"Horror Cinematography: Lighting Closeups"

ready and action.
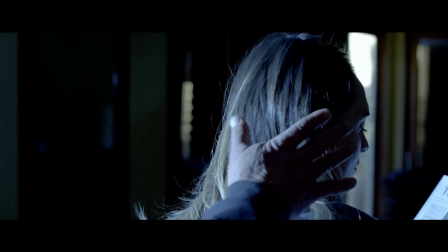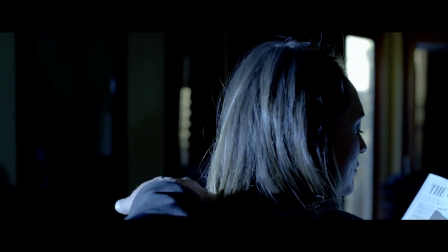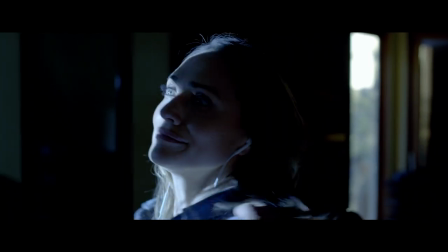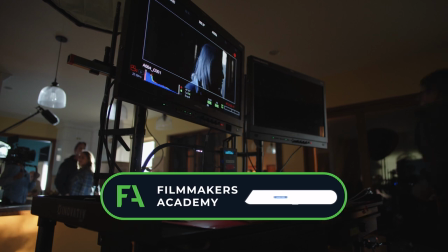Okay, great. All right, now let's bring that half Sawfrost in there.
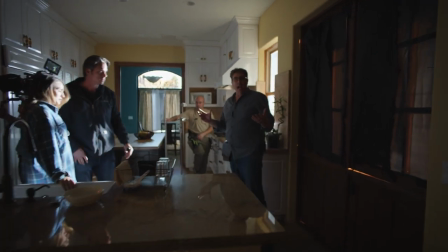So if we wanted to diffuse her, I don't know if the shadow gag is really doing much for me because it happens so fast.
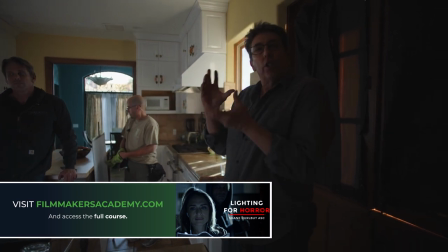I'd rather have a little more softer kind of quality of light on
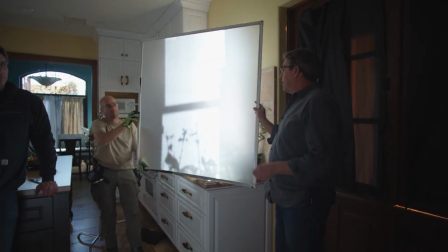Eli than deal with the shadow at this point because it's the shock factor anyway.
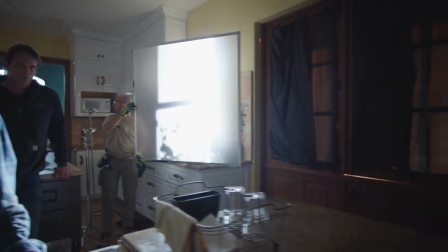Okay, so now let's look at what that feels like. Okay, Eli, slide a little bit more.
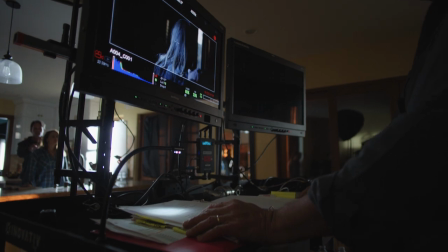No, go back where you were. Okay, now just look to your right and put the paper up.
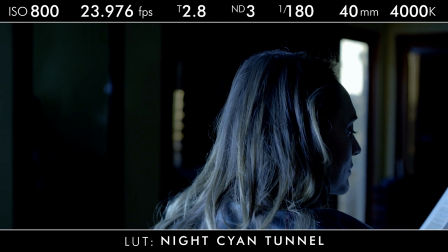Look more to your, there you go. There's where the camera needs to be. Okay, great.
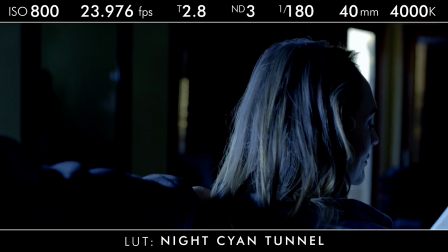All right, ready and action.
Hey, honey, did you hear?
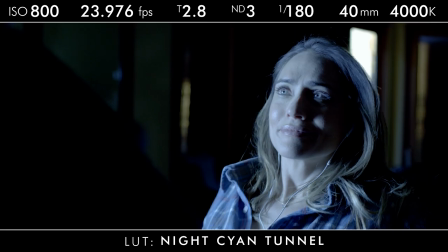What is that?
Yeah, that's kind of nice, Chris, because I see the knife coming up in the foreground.
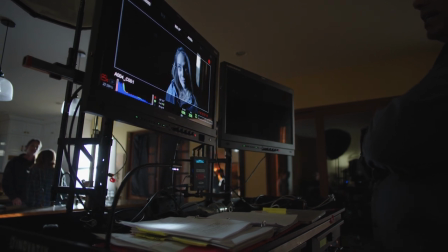I'd rather take that than, and then where are we? We're a 2.8, right?
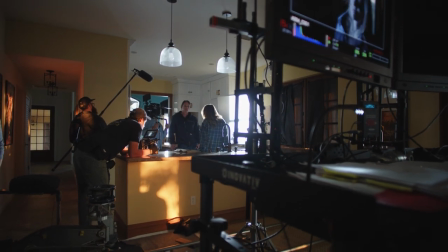Yeah. Okay, go to a 2.8 and a half. Okay, now let me see you.
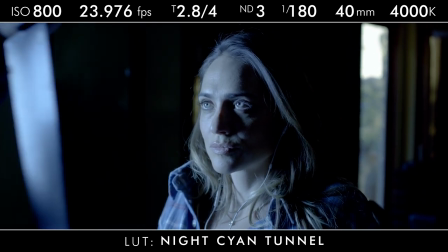So let's show the on off on her face. Somebody on the half Sawfrost?
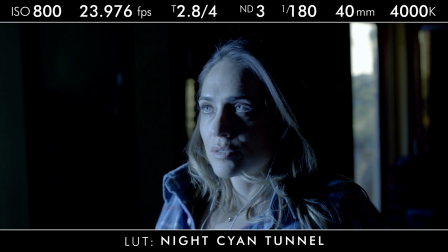Yes. So what do you want to do? I want to show the A camera that's without the soft, or with the Sawfrost.
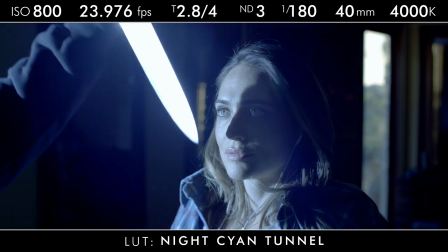Now pull it out and then add it in.
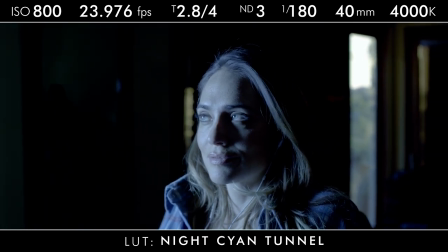Okay, all right, and add it out and pull it out.
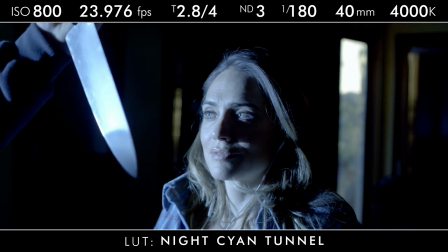See, and now put it in. Look at her hair.
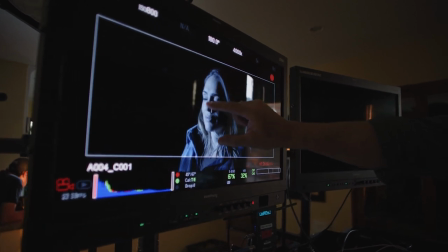It just softens up that, the kind of imperfections in her skin there.
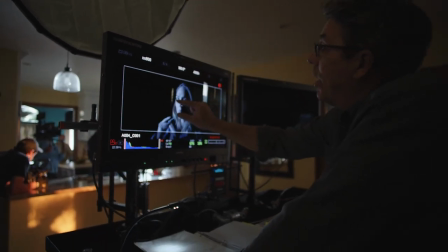It becomes very pearlescent in quality and actually glows the eyes very nice.
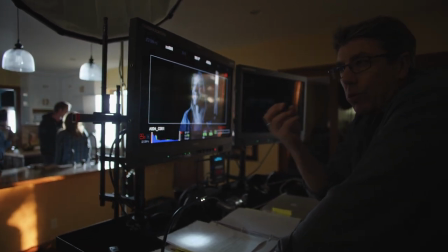So the Roscoe Half Sawfrost is really great in keeping hard light direction,
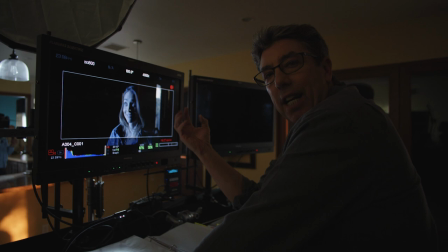but just giving that bloomy kind of pearlescent quality to the light.
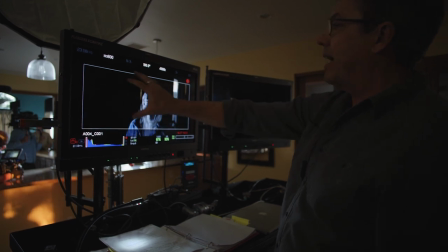And we stop down just a little bit more to make the background just go extremely dark.
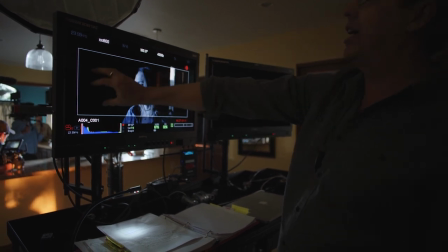So it's just all about her and not about wherever the heck we are back there.
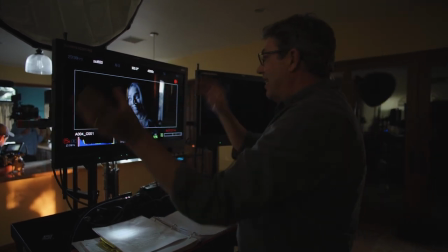We really don't care. We don't care what's in this place. We just want to see that horror on her face.
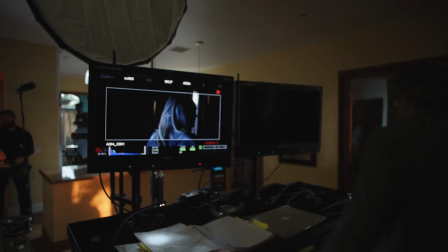Okay, let's go for shooting it. And what I'm gonna do now is I'm gonna let the paper have the hard light,
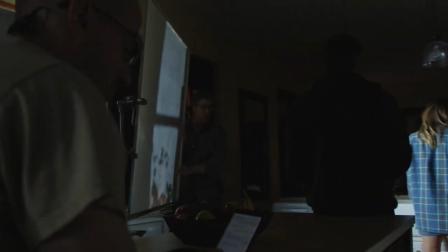but her have the soft light so I can get a little more exposure on her.
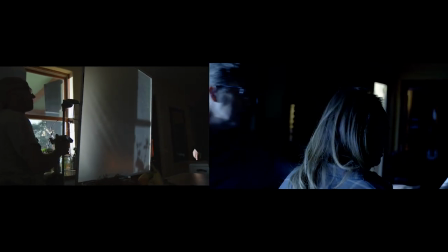And now take the paper and bring it over here so you can catch that light.
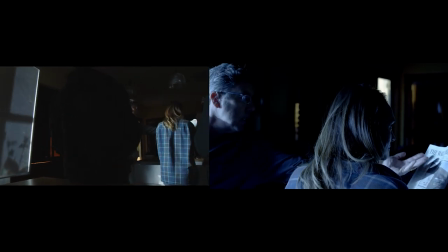Okay, so now I've just made it so I got a little more illumination there on her face.
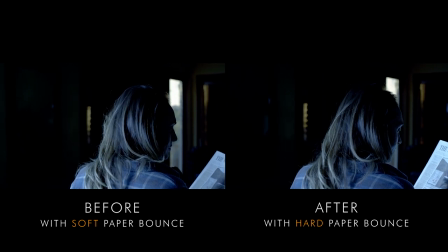Okay. Yeah, and slide your hair so it's more around your back.
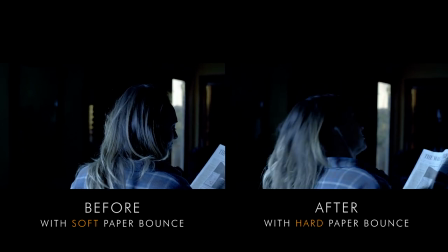Now the other side. Yeah, that way we see your profile a little more.
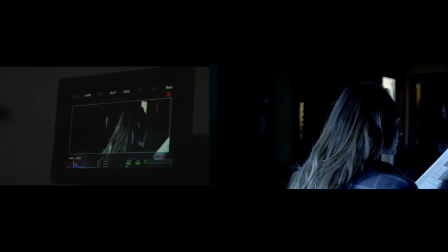And then get it in the sliver. Now you got to slide to your left. Oh, right there.
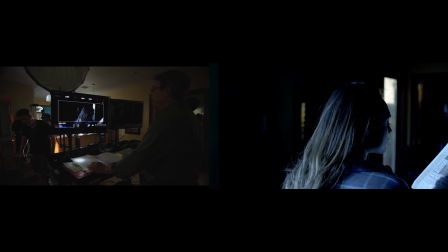All right, now bring the paper to the left a little more. Okay, good. But look to your right. Yeah, perfect. That's the orientation.
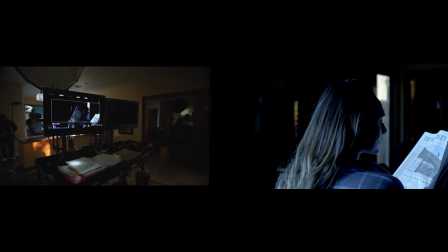Take an eye line for that. I want to come back with this thing.
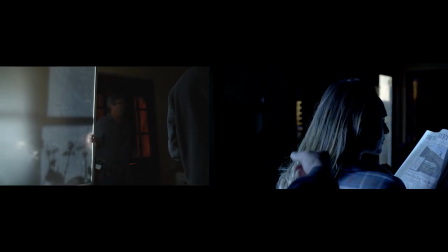I got too much fill now. All right.
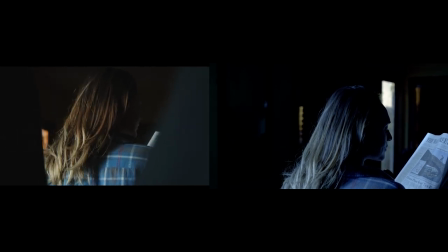Okay, great. All right, here we go. Ready and action.
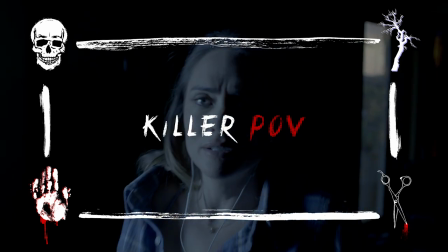Okay, awesome. Now, what if we did this a little bit?
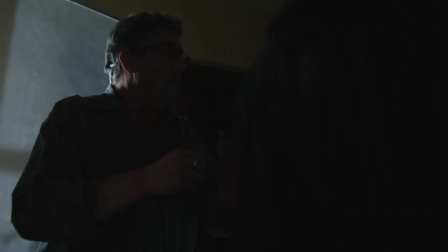What if we feel we're coming over his shoulder?
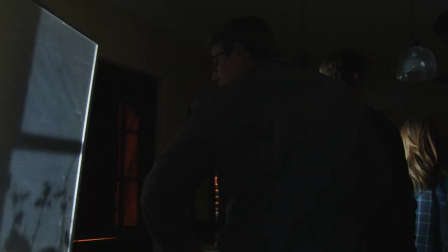So let's pull this out. Ready?
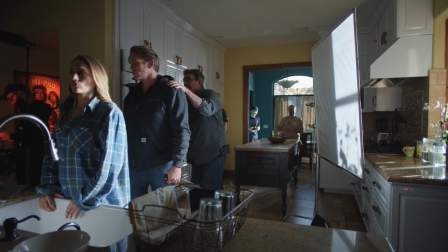Okay, and now we do that little thing where you want to do, you know, this,
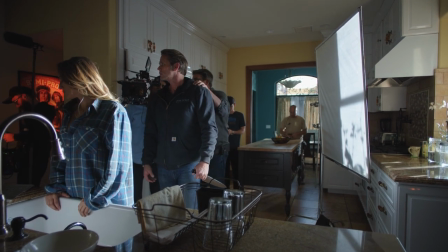and but you feel like we're coming from camera. So kind of orient, yeah, exactly.
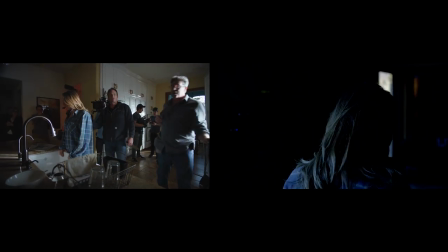Cheat that a little bit. Now I look like I'm your point of view. So it's even spookier, right?
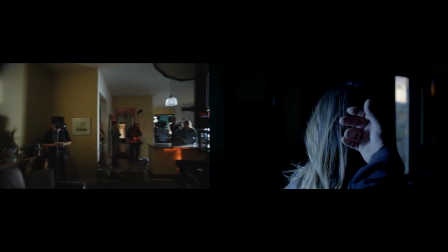okay? So it just feels a little spookier. And then let us take one step in together.
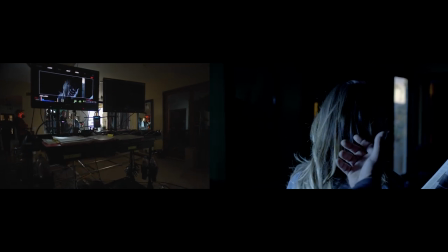So you'll back up, Santiago. Okay, and then you'll come in. So you'll come in like that to do that. And then when you do this, you counter over a little bit, Santiago.
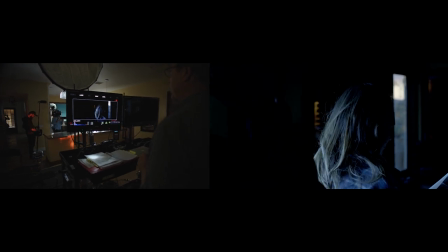Yeah. No, we come in with you. So get in position so we see the sliver.
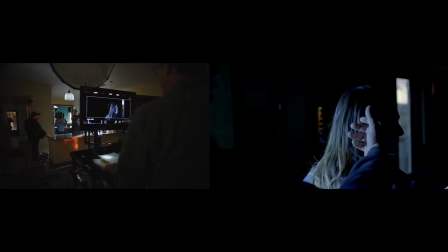Yeah. Yeah. Okay, but I want to see if we can walk in on that.
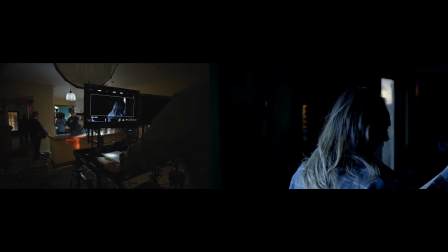Okay, just a little bit. We're just talking a little breath. Okay, here we go. Hold the paper up.
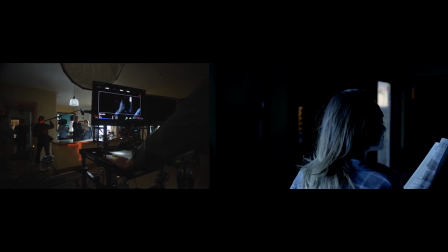A little closer to your face. There you go. Ready and action.
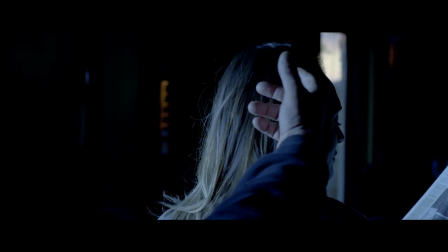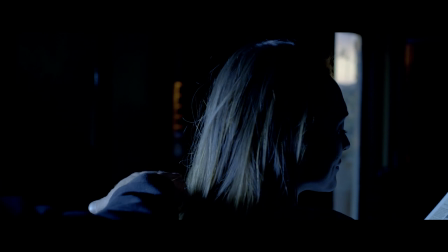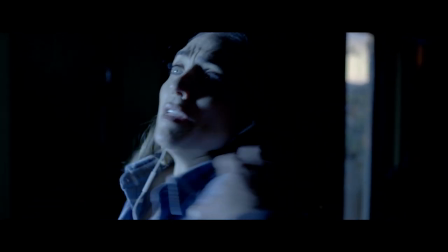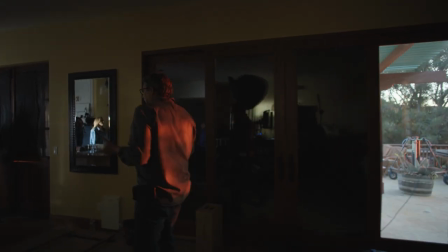Perfect. So that's a whole other type of feel.
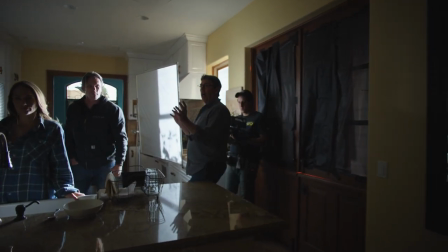So this way, if we wanted to, we could come out of the flare just as the flare was happening,
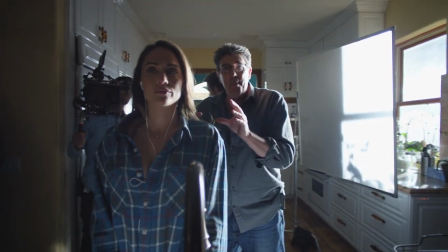and we could go to that moment with the hands coming in and then to the reaction.
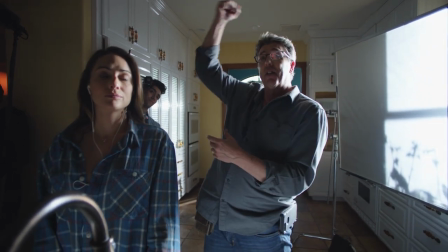And you can decide which way you want to cut it, out on the flare or with the horror in your face. And that concludes day interior horror lighting. That's a wrap. All right.